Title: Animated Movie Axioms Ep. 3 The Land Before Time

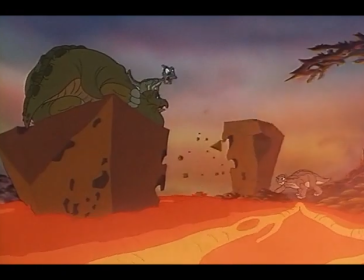[19:36]
Eventually, when the four young dinosaurs land themselves in trouble, they've also landed themselves in danger of death,
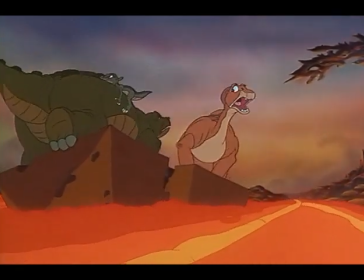[19:43]
and the hellish setting makes this similar to the belief of a sinner suffering for the sins they've committed and having to face eternal damnation in hell.
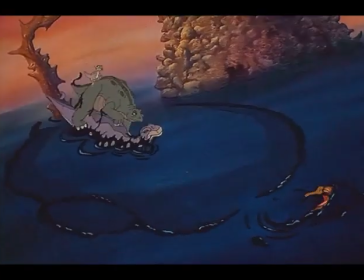[19:53]
Littlefoot reveals another part of his Christ-like character by risking damnation on himself and sacrificing
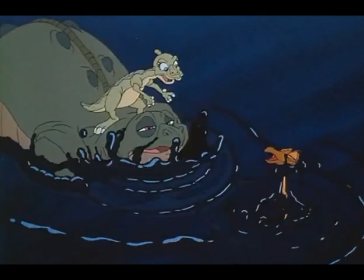[19:59]
his life to save his friends from the sins they committed, in going down the wrong way.
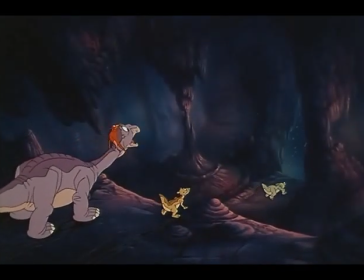[20:06]
After getting rescued from some attacking Pachycephalosaurus by her friends disguised as a tar-like monster,
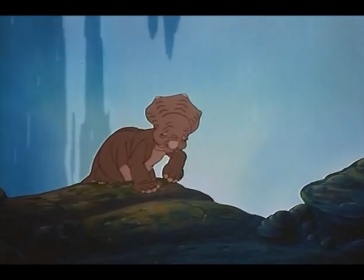[20:13]
Sarah becomes aware of the sin she has committed by leading herself and her friends into danger.
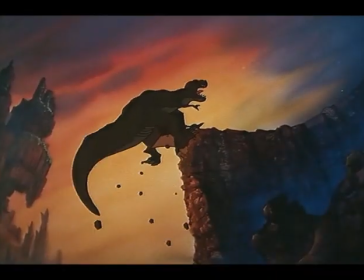[20:20]
In the final act of the movie, the dinosaurs are all able to redeem themselves by defeating Sharptooth and re-accepting the faith.
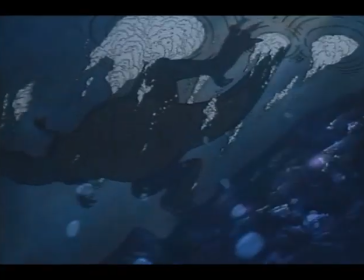So, rocks couldn't harm him, thorns couldn't harm him, and a 200-foot fall into a deep chasm couldn't harm him, yet it took drowning to finish him off. Who is this guy, a prehistoric version of Rasputin?
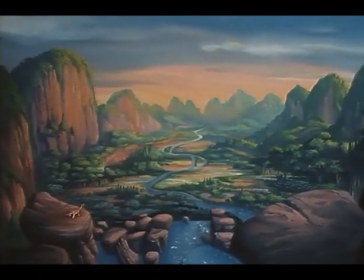[20:50]
The soul of Littlefoot's mother leads them into the Great Valley, much like God accepting a deceased soul into heaven.
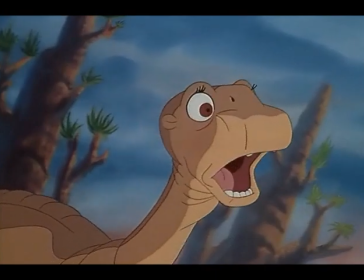[20:58]
Not only have the kids reunited with their parents, but they have discovered what was really important about the journey they took,
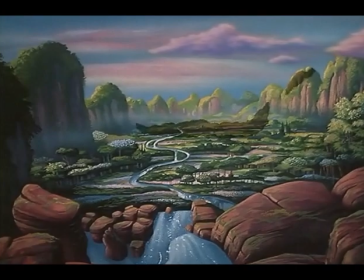[21:04]
and that they have accepted one another, despite their differences.
Littlefoot, you found it! Yep, yep, yep.
After realizing that this movie felt so reminiscent of my own religion, how else can I praise it? Well, to back up the themes are the movie's artistic elements that make it sound and feel like a great adventure. One thing I really admire about Don Bluth is his animation style. While certain animators are willing to transfer to the latest technological advancements available, Don Bluth has always had a deep passion for the traditional pen and ink style used in many of the Walt Disney productions he grew up watching, and it translates really well in The Land Before Time. Over 600 backgrounds were drawn for this movie,
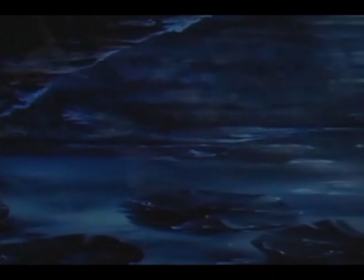[21:54]
all of which the production team at Sullivan Bluth Studios copied by the naked eye while doing tons and tons of research.
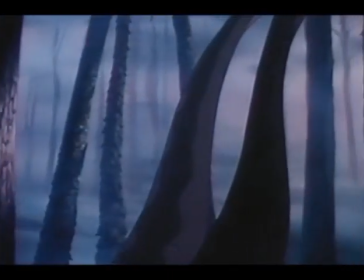[22:02]
The environments bring to mind the paintings one would view in a museum or scholarly book on prehistoric Earth,
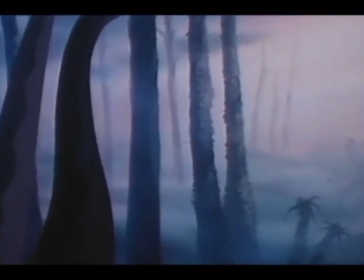[22:09]
from the way they are illustrated with such natural and sometimes grim looks.
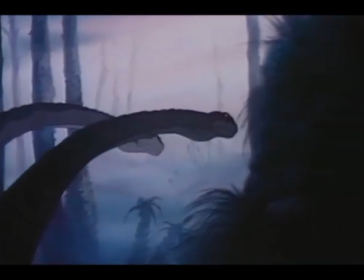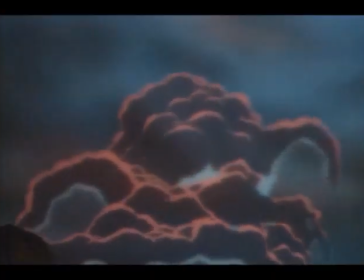[22:20]
The animation also does a superb job with heightening the religious tone of the movie,
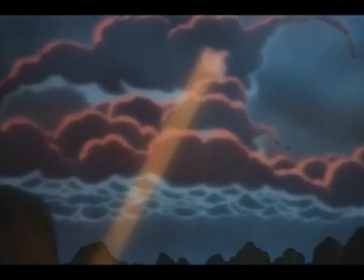[22:25]
particularly the shots near the end of Littlefoot talking to his mother's spirit in the form of a cloud shining down on him and the valley.
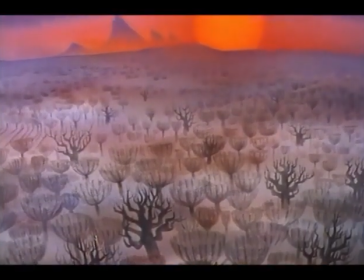[22:35]
The barren landscapes, ominous skies, and withered trees make the movie look and feel so apocalyptic, but fascinating to watch.
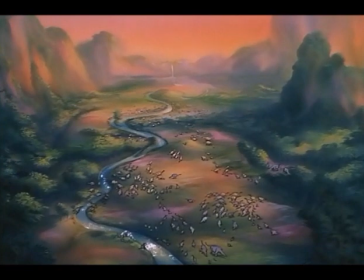[22:44]
In contrast, the Great Valley has a very heavenly, Garden of Eden-like depiction,
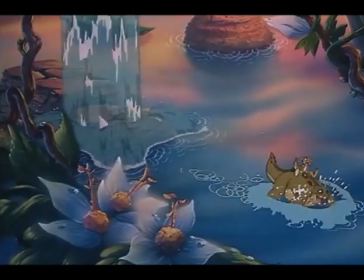[22:49]
and the shots that show the valley in its entirety feature illustrations worthy for a gallery.
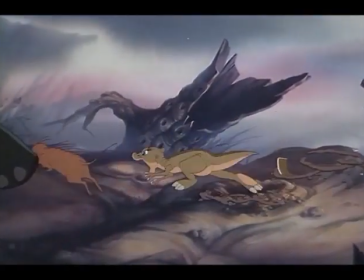[22:58]
The movie doesn't feature a vast variety of dinosaurs and prehistoric species,
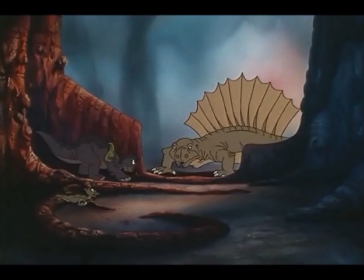[23:02]
and they aren't very accurate in looks and behavior, but as with most dinosaur films, it wasn't meant to be a paleontology documentary.
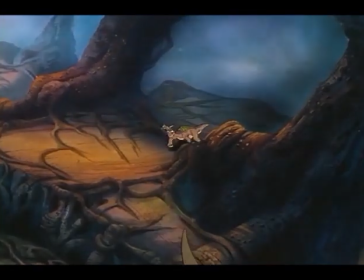[23:10]
The creatures do, however, help give the movie a very lively and spontaneous depiction of what prehistoric Earth might have been like.
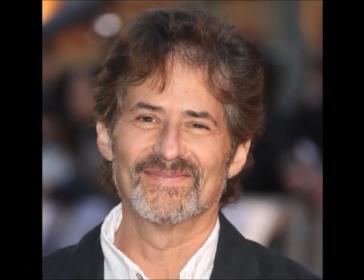[23:19]
Also strengthening the epic tone of the film is its soundtrack, composed by James Horner.
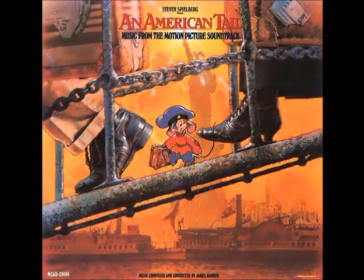[23:24]
This was his second time composing for Bluth, having previously composed the score and songs for An American Tail. Up to this point, American animated family films were almost all certain to contain musical numbers.